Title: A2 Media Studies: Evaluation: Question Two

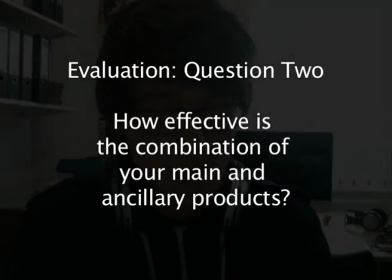0s
Okay, this is a video in response to question 2 of the evaluations, which is how effective is the combination of your main and ancillary products? So, I will begin by discussing the poster, magazine and trailer, but moreover the specific font, which is Curse Casual, and it was downloaded in my font research. So that has been brought back from 2 months ago to now and involved within the final products of all 3 of my products.
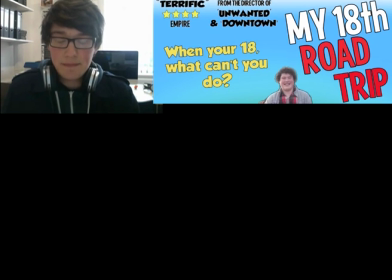43s
And for my poster, I use the same font. For my magazine, it's occurring again.
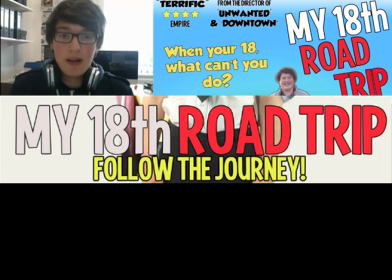50s
And then throughout my trailer, in the intertitles, you can see it. So that really gives you a sense of continuity within my products and how all 3 have worked together, because by keeping that continuity, the audience is constantly reminded that that font is specific to the genre that I've made my trailer, poster, magazine in. And moreover, that is the colour scheme used with that type of font. Now, the main 3 colours was white, red and yellow, purely because all 3 of them are quite vibrant, colourful, energetic, and that's exactly what I researched in my textual analysis about the genre of comedy. And for example, you can see in my poster that red and white has been used.
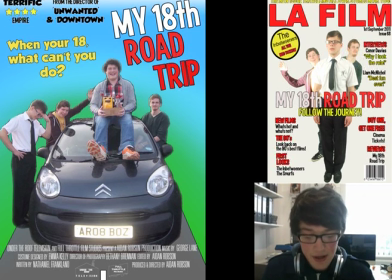106s
In my magazine, red and white has also been used. And for the trailer, red and white has also been used.
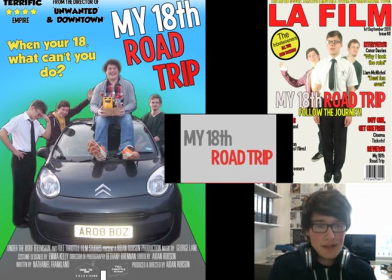114s
So you can see that all 3 of them have deliberately been designed that way to reinforce the continuity of the font itself, which personally I think is very effective. Now, moving on, the images, so to say, are very vital.
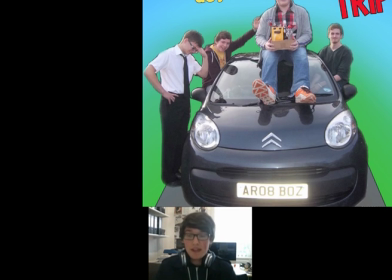137s
You can see in my poster the characters within the image remain the same throughout the magazine and the trailer. All 4 of them keep their character types, same facial expressions to again reinforce continuity, and also the costume they're wearing. Now, back in my costume research, I deliberately designed the costumes that way because each of them had their own characteristics.
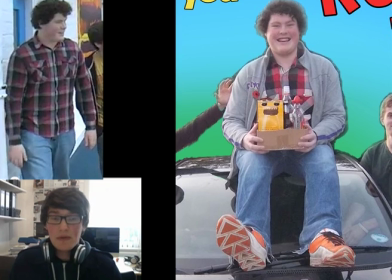166s
For example, the red of Liam suggested he was very colourful but quite plain, idiotic.
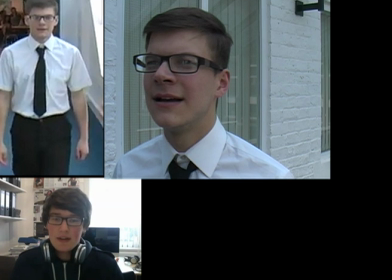173s
The tie, the glasses of Jake, or as his character's called, Cedric, is very
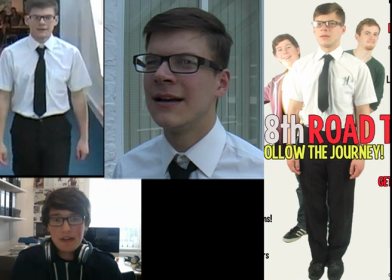182s
formal, very intelligent, and etc. So the costume remains the same in the poster and magazine image because, again, it's all about continuity, it's all about 3 products working together to create the package which relates back to the brief and is exactly what I wanted to create and exactly how I wanted it to turn out.
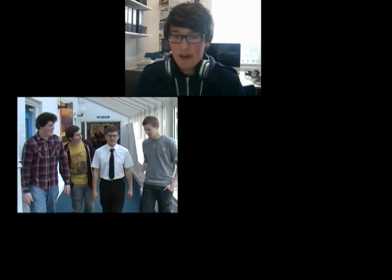207s
For the trailer, the costumes stay the same, vary a bit because the trailer needs to have that kind of
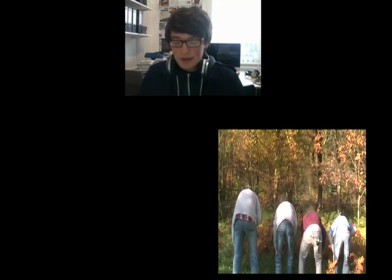214s
distinction between different scenes, different time periods. But another specific part of the image, from the poster to trailer, is the car.
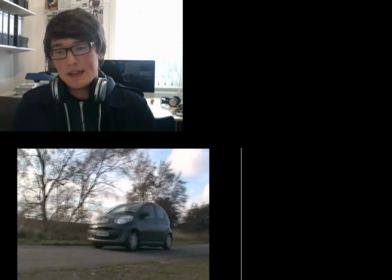223s
Now, the mise en scène, so to speak. You can see that the car appears in the trailer a lot and also on the poster.
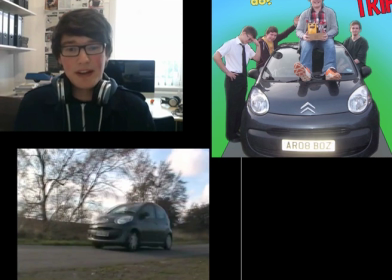232s
It doesn't involve in the magazine because you can't fit a car in the studio, but nonetheless it wasn't going to be needed anyway.